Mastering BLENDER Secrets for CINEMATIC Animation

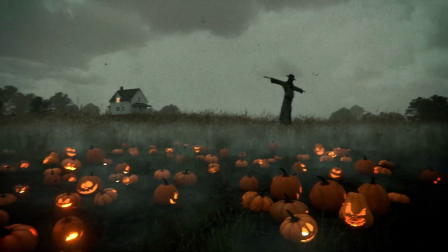0:00 Would you probably want to create something cool like this cinematic animation in Blender?
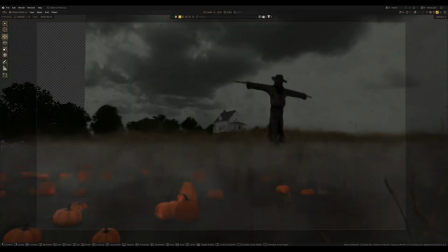0:05 Let's consider the main points of how to create a cinematic and how to make it look like a real movie,
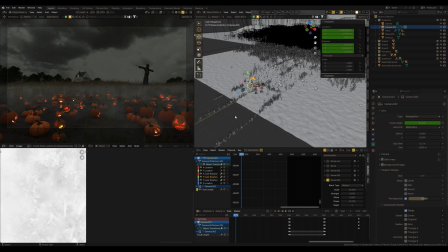0:11 not just a CGI render in this short Blender tutorial.
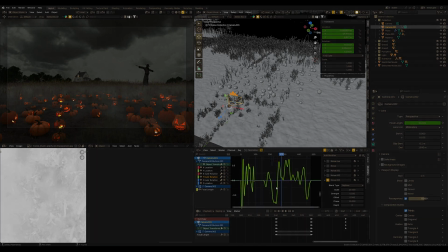0:16 First of all, let's take a look at the final animation, which I already created for this video.
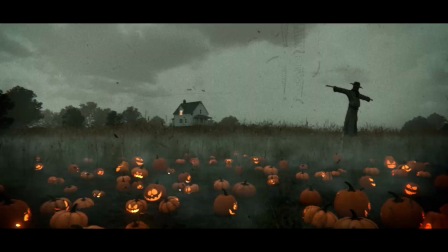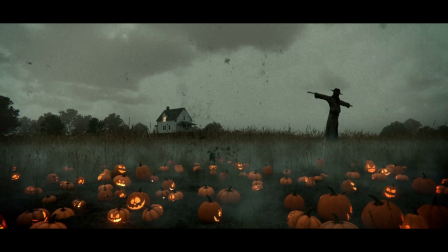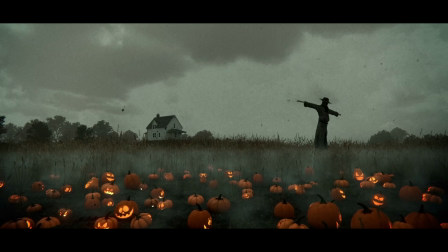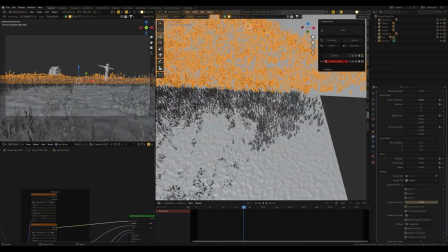0:38 Let's start with the environment. I have a model pack for this animation.
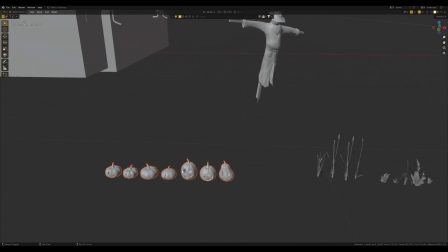0:43 Here is grass, my pumpkin blender models.
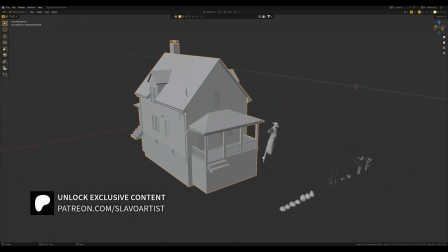0:47 You can download this model pack from my Patreon house and scarecrow that I've got on Sketchfab.
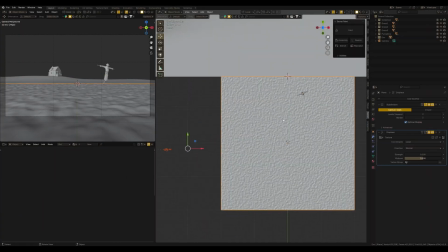0:55 First, I will draw grass using the secret paint add-on for blender.
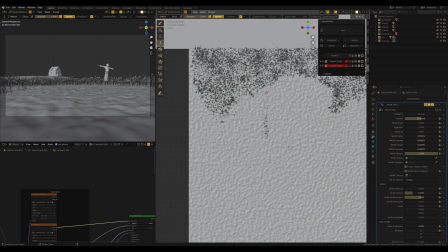1:00 This is free add-on that allow us to draw any object on any surface in the blender scene.
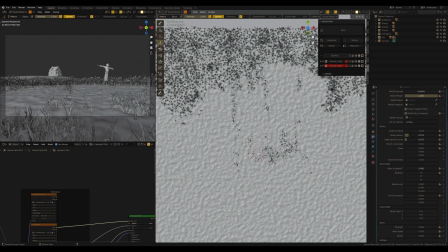1:07 But the more useful feature of this add-on is the opportunity to make wind animation for this grass.
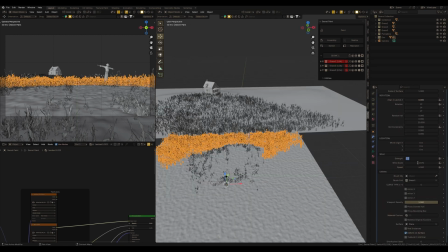1:14 I already told you on my channel, by the way subscribe if you're not subscribed yet,
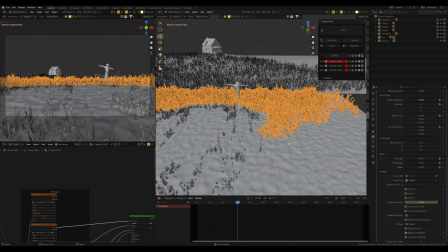1:19 that to achieving photo realism we need high quality models, textures and that's true.
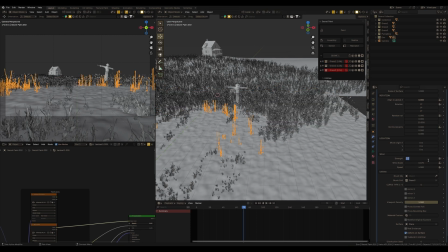1:26 But for animation we also need to follow the physical effects of our old. Elementary it's wind.
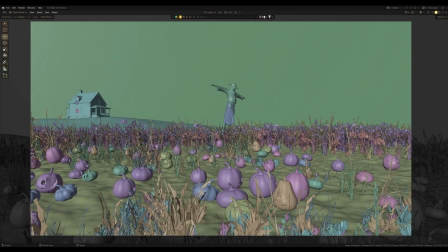1:34 But since my scene has a moving camera I can even ignore the fact that I need super quality textures.
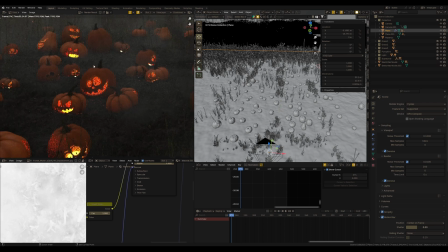1:43 And if I do render of one static frame we can see that on the ground not
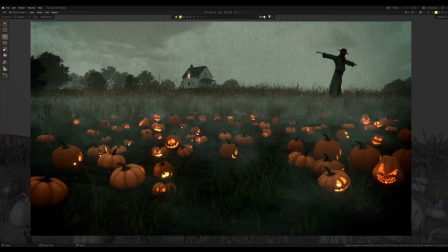1:49 enough details for quality displacement and in the dynamic we will not notice that.
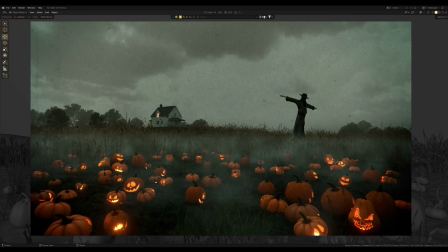1:56 But absolutely static grass will definitely spoil the impression of realism.
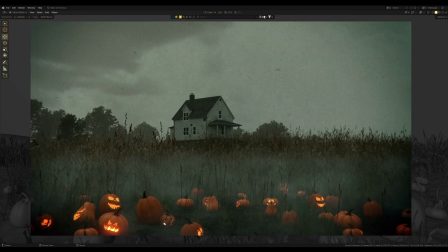2:02 And I bet you may not even notice that,
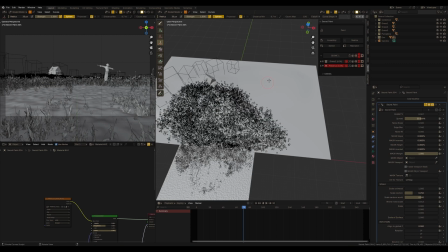2:05 but our brain works in that way that we easily perceive what we're already used to seeing,
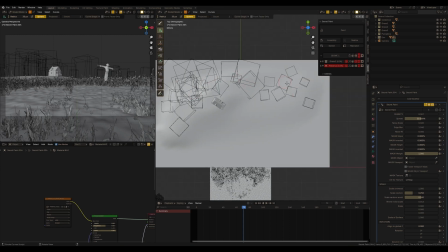2:11 but immediately become aware that something is wrong when we see something not typical or not real.
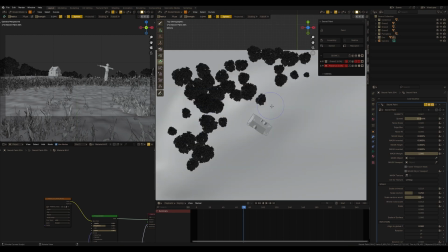2:19 So, as I always say realism in the details. The simple wind animation gives a sense of reality to this environment.
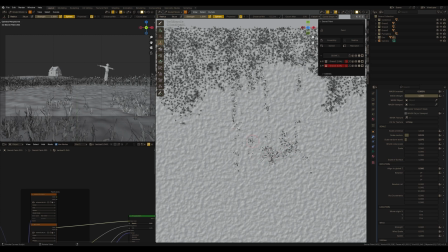2:27 I would say we even can ignore the quality of texture and models if the situation permits it,
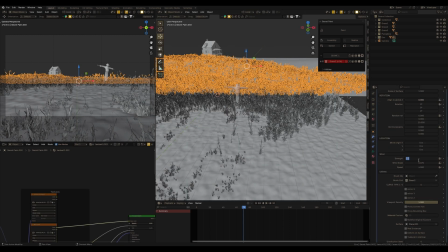2:35 but to achieve realistic video animation better not ignore simple wind effects so that your
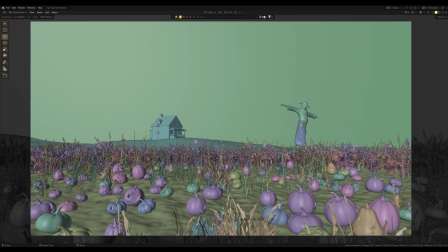2:42 animation doesn't look like just a static image and the camera moves through the static world,
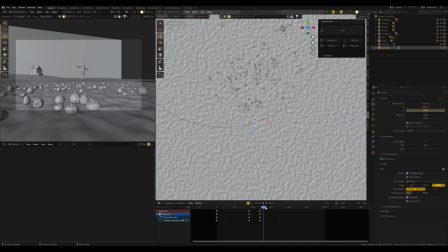2:48 as well as the movements of the camera. It's worth to pay more attention to the camera settings, you know.
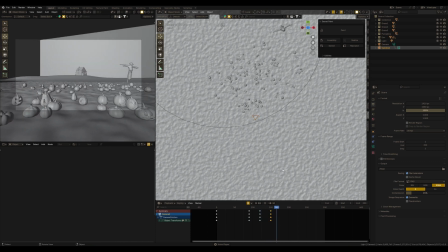2:55 So in this scene my goal was to make the camera movements like the first personal camera,
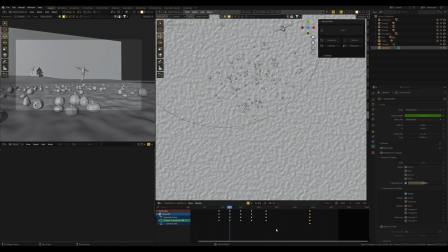3:02 like in some horror movie or game. And we could just animate the camera with keyframes, but it would look exactly like the static motion I talked about before.
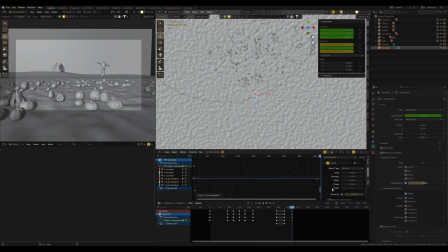3:14 So to give realistic camera movements in this case I used the noise effects for each axis of movements of the camera in the scene. This already gives an absolutely different result if we compare the camera just animated by keyframes with the last one.
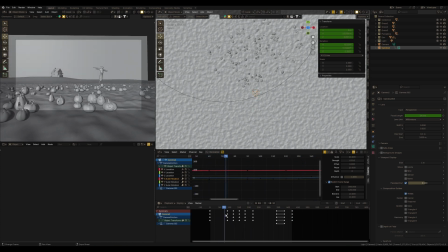3:33 This is also about those physical effects that we have to simulate to achieve realistic results and cinematic.
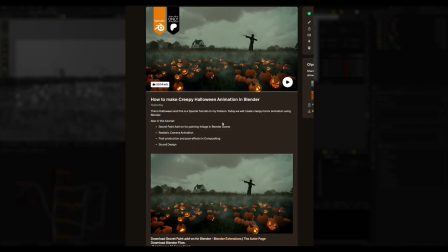3:41 For more details about how to make such cinematic animation with all details, I posted a full tutorial on my Patreon.
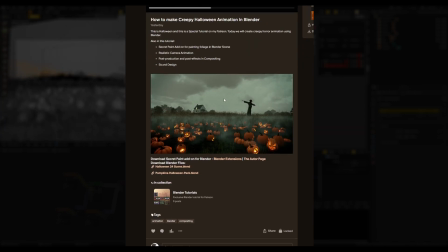3:49 I recommend you to watch this tutorial, link in the description. Also, you can download the scene and all the material from this video tutorial.
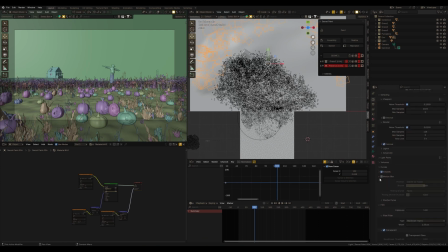3:58 And another important effect for the camera that will greatly improve the perception of your animation is motion blur.